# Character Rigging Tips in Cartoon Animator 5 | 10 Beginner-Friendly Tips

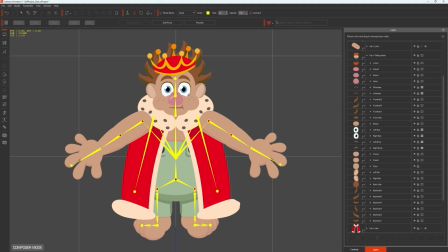Creating and rigging characters in Cartoon Animator 5 doesn't have to be intimidating.
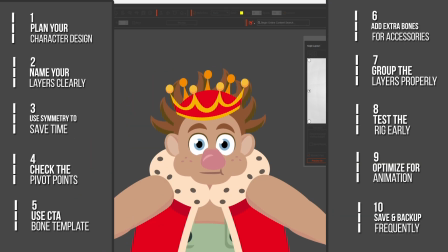In this video, I'll share my 10 tips for character creation, whether you're designing from scratch or tweaking pre-made characters.
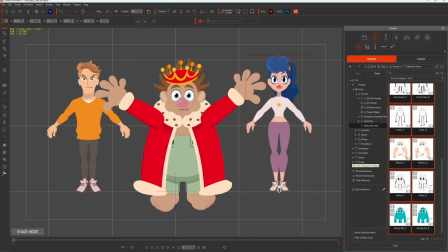These tips will help you create better, more dynamic animations.
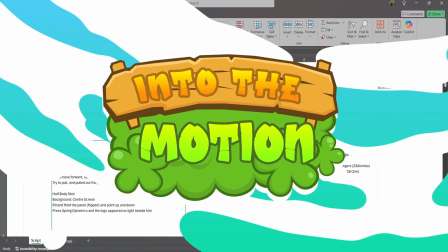Let's dive in. Start with a clear plan for your character design.
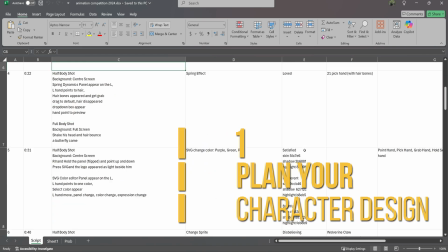Decide on their personality, movements, and style.
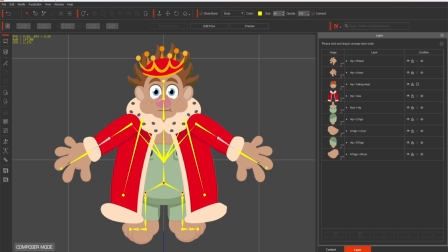Break the character into layers: head, torso, arms, legs, and so on. Each body part should be a separate layer in your drawing software to make rigging easier later.
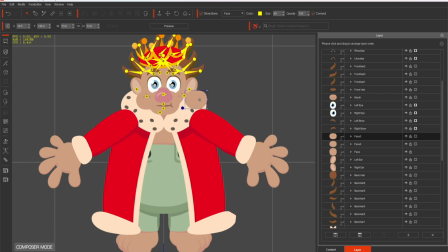When designing a character's face, break it into parts, like face with left and right cheeks, nose with different segments, and connect them via bones.
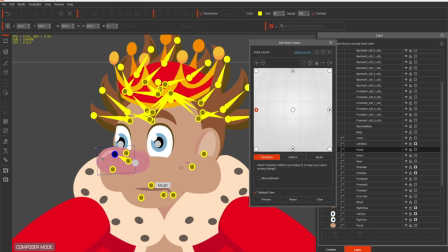This setup allows for more realistic movement during animations, especially for side views or 360-degree head turns.
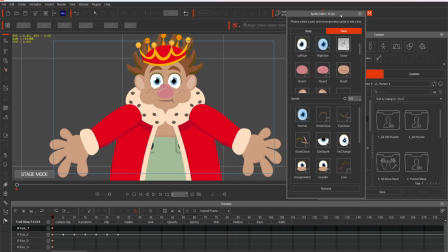Adding customized expressions can make your character acting more engaging and relatable. Experiment with different eyebrow angles, mouth shapes, and eye movements to give your character a wider emotional range.
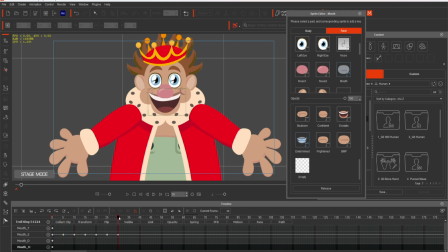Cartoon Animator makes it easy to swap between these expressions, so your character feels more alive on screen.
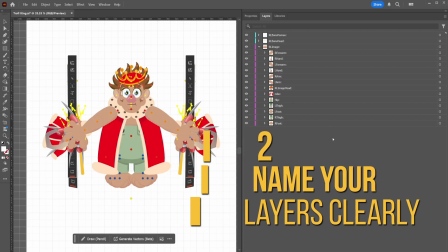When creating your character, name each layer clearly and consistently.
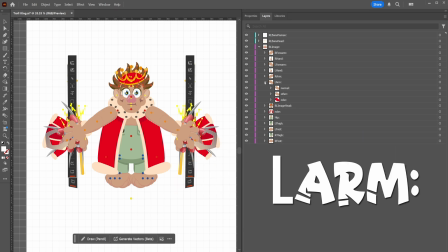For example, L-arm for the left arm or R-thigh for the right thigh.
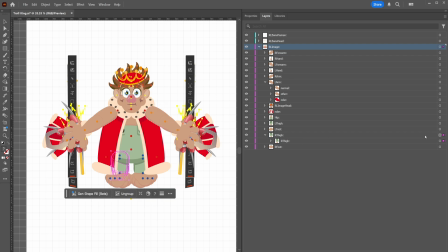This naming convention helps Cartoon Animator recognize the right body parts and bones.
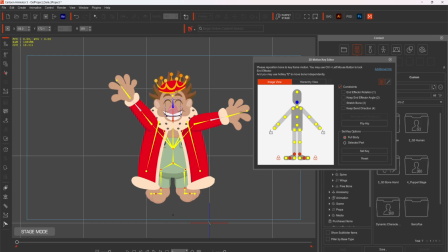One common issue in rigging is when bones aren't identified because their names don't match the corresponding sprite names.
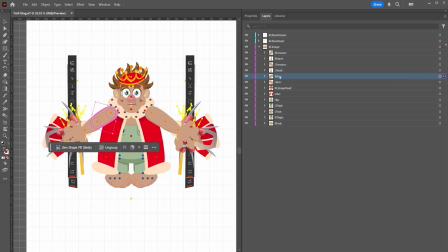For example, if your sprite is named R-arm,
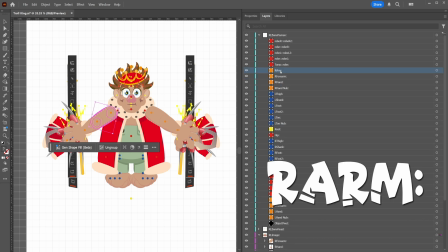your bone must also be named exactly R-arm, not R spacing arm or right arm.
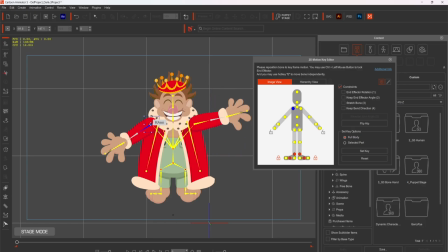This small step ensures that Cartoon Animator recognizes and connects the right bones and sprites, saving you from frustrating errors later.
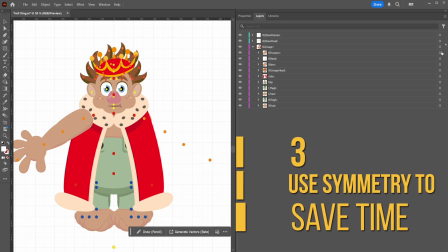To save time, create one side of the character, duplicate the layers, and flip them for the other side.
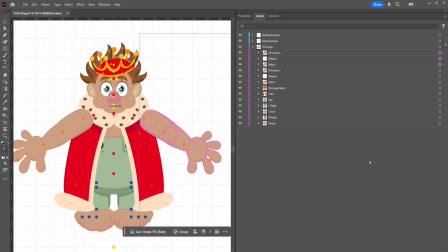This works great for symmetrical designs like arms and legs. You can always make small adjustments later for asymmetry. However, do remember to rename the bones and sprite accordingly. If not, you will see the infamous SVG error.
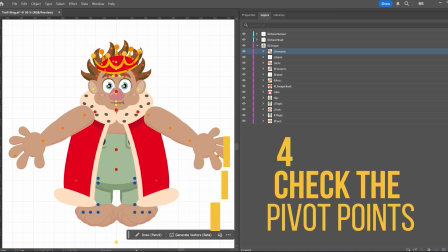Pivot points determine how your character's parts rotate. Set these carefully during rigging.
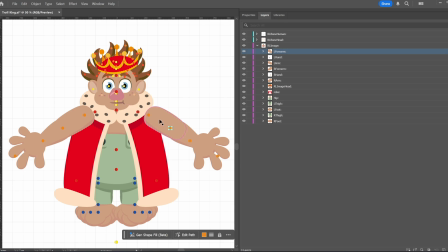For example, place the pivot point for an arm at the shoulder joint and for a leg at the hip. This ensures natural movement when animating. A great trick is to use circular guides to align the shoulders, elbows, and wrists.
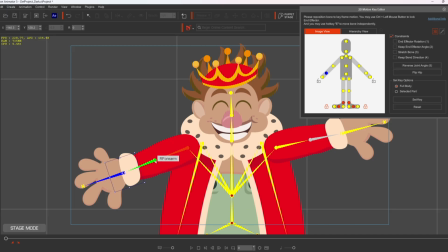This ensures that joints rotate naturally, giving your character a more polished look when animated.
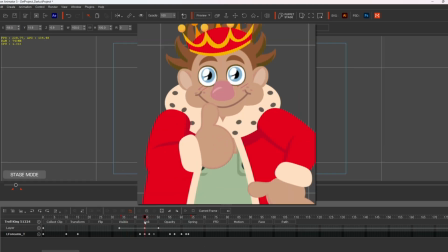If you found this video helpful so far, do give it a thumbs up and subscribe for more beginner-friendly animation tutorials.
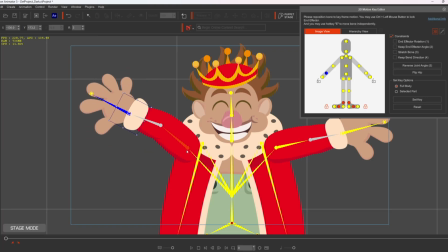Have a question or a tip of your own?
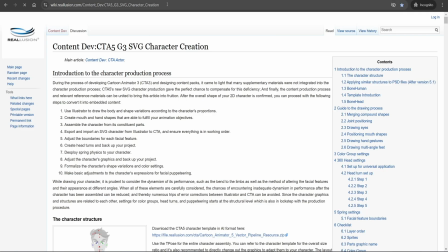Share it in the comments below. Cartoon Animator offers pre-made bone templates for humans and animals.
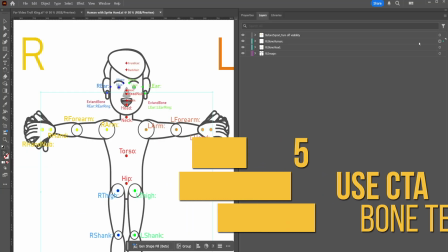Use these to speed up the rigging process. Simply copy and paste the template onto your character and adjust the sprite and bones to fit your design.
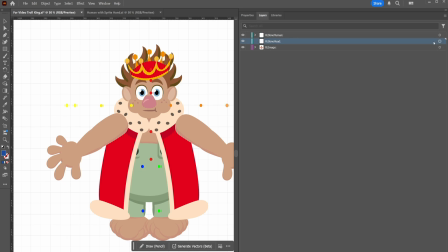Starting from scratch can be overwhelming, but you don't have to. Cartoon Animator provides default characters that you can modify.
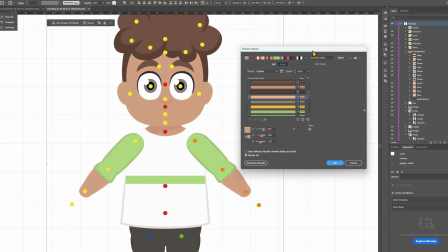These pre-made characters come with proper bone structures, so you only need to tweak them to match your design.
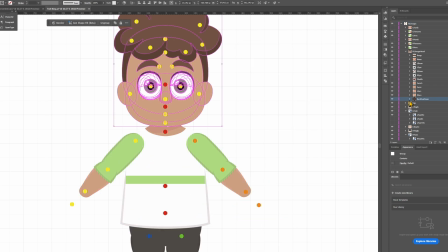This approach not only saves time, but also reduces the risk of errors, since the rigging foundation is already set.
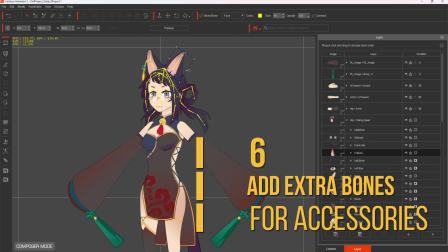If your character has accessories like a head accessories, tail, or long hair, add extra bones to rig these elements.
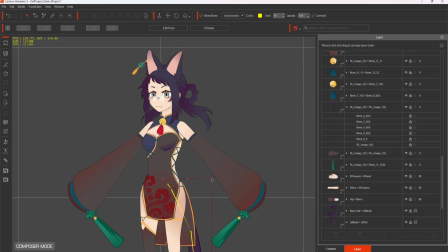This allows for secondary motion, making your animations more dynamic and lifelike.
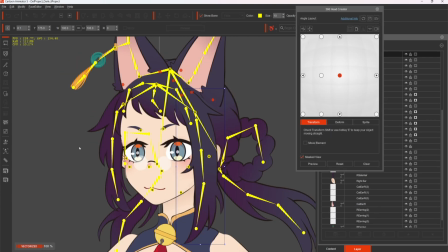If you want to add the accessories as part of the 360 head turn,
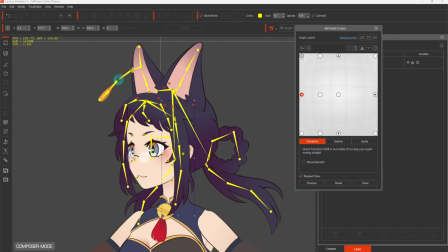you would need to design it within the head group layer earlier, so it can move along with your character smoothly.